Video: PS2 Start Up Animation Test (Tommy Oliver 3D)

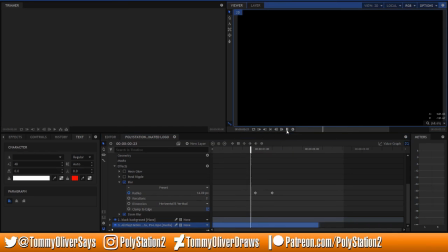So now we're getting really close. Now we got something really nice going on here. But we can go further,
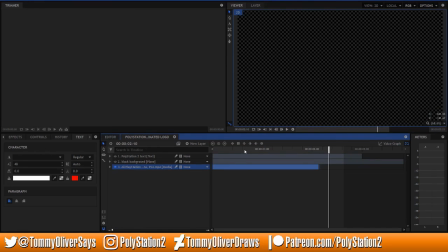because the secret sauce really of this entire effect is the way it kind of doesn't just blur and coalesce. There's like this weird swirling effect to it as well. It's like coalescing from like smoke almost. And it happens quick, but it's subtle, and your eye still notices it.
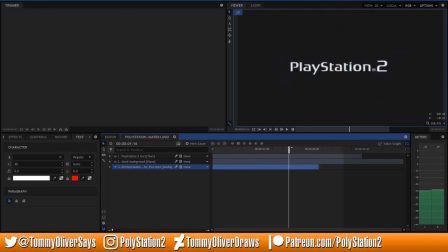And this was the most difficult part, my friends. How exactly was I going to replicate this? I tried the smoke, which didn't really work. There's like a smoke effect in HitFilm, but it like added smoke behind the text. It didn't like distort the text itself.
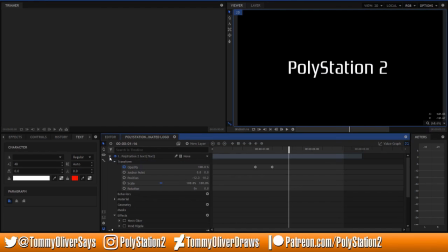But I eventually found something that helped me out in the weirdest of places, and that is pond ripples. So what pond ripples does by itself, I turn off all the other effects for a second, is it just, you know, it adds some ripples, like water ripples.
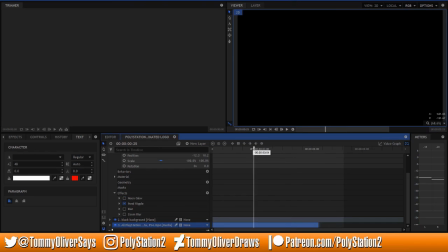So, pretty good. It distorts things, but by itself doesn't look that good. But if you put it in the stack behind the blurs, because HitFilm, the effects read down, so the first one goes into play first.
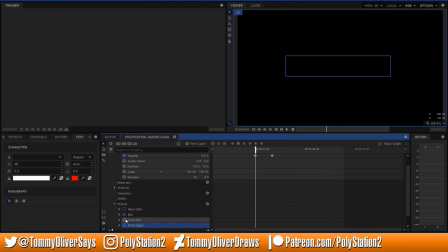So if I drag the pond ripple all the way to the bottom here and turn the blurs back on, it's going to look weird, because it's going to ripple the blurs. It looks odd. But what we do, we move the pond ripple up, so it's also blurred.
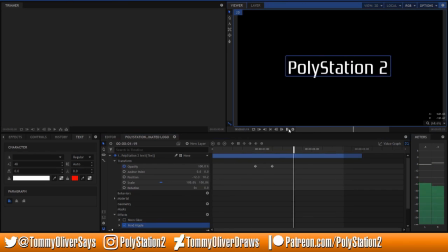And now, there we go. Now we're in business. Now it's warping, it's distorting, and it's kind of like blurring to unblurring and fading in.
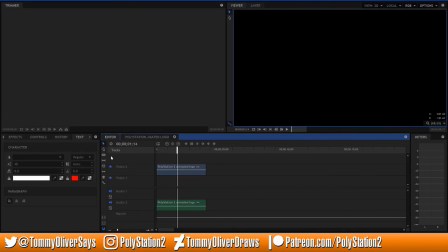Yeah. But there's one more thing. This is the cherry on top of everything else.
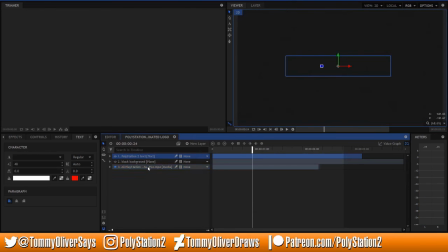Is you've probably already noticed, like going through the footage slowly here, but there's a bit of blue. It's not just white. There's some blue kind of glow on here as well. So all we do for that, we go back in here again.
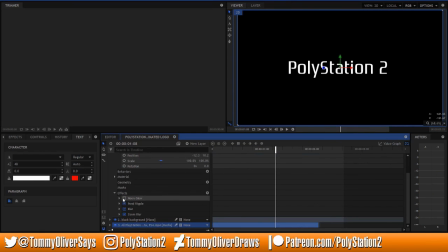We go into our final effect. We add a neon glow. And for the neon glow, we're just going to add 3 keyframes, not 2 like all the other ones. We're going to have it start
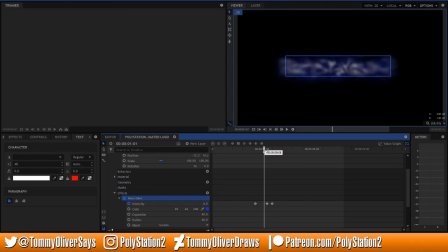at 1 glow, and then we're going to have it go down to 0. But I found the glow didn't last long enough. It just keyed straight from here to here. So I pushed another keyframe up here, so it kept the glow right until the last couple frames, then quickly faded out.
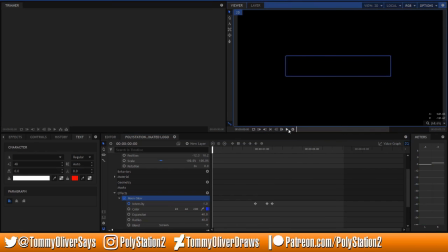And now, when you put all this together, we get our final effect. And it looks pretty good. So there you go. There's your PlayStation 2 logo. So brand yourself as a proud early 2000s gaming enthusiast.
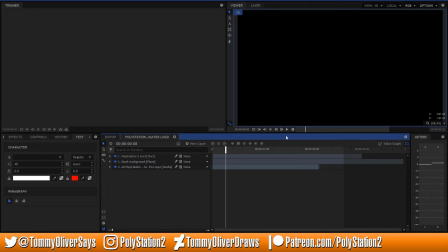Rev up that emotion engine, and yeah, throw down some blue CDs and be cool. Because you did it. You did it. You're the best. That's it for now. If you want to check out my 3D models, I'm on Instagram at PolyStation2.
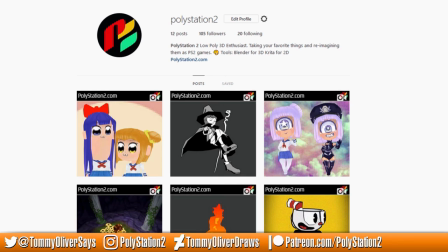I got some 3D animations here on this channel.
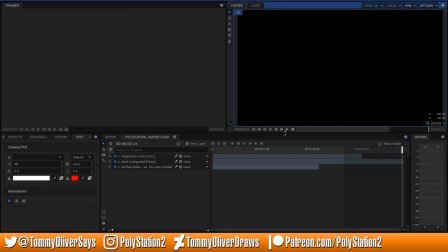And if you want to throw me $1 a month to get access to cool stuff and all these videos and tutorials early, check out my Patreon.
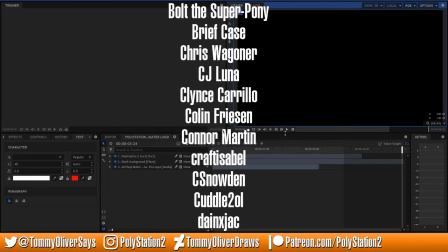And hopefully I haven't forgot to edit in. Here's all these great people that already support me on Patreon.
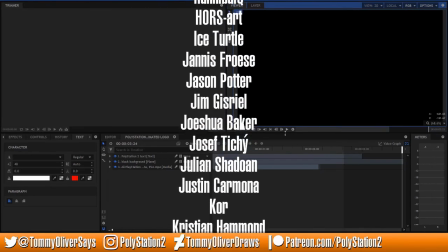So they're great. They make videos like this possible, and I love them a lot. So that's it.
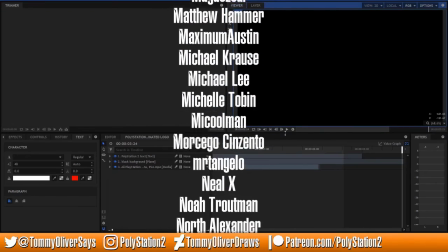Go forth and brand yourself as a cult of PlayStation.
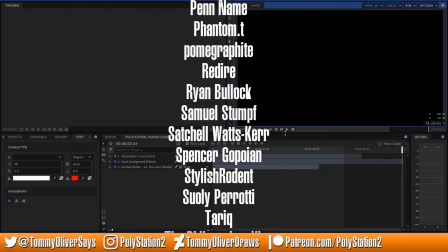The cows, as we called them back in the day. Now they're the Sony ponies. Be a proud Sony pony.
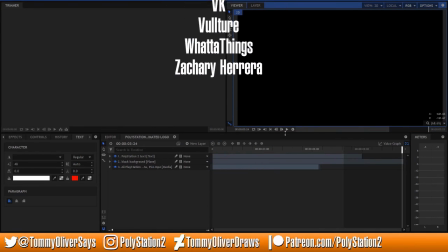Put that in your GameSpot forums bio. You can translate it into an animated GIF.
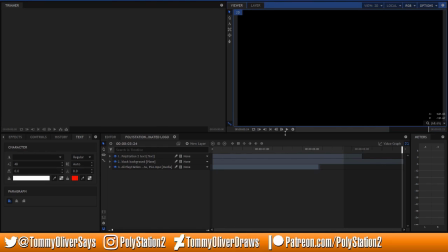Be a really cool guy. Do whatever. Just tell them that I sent you. Even though I technically didn't, because you're your own person. You're making your own choices. So, till later. Take it easy. And if I never hear from you again, thanks for watching. Have a good one.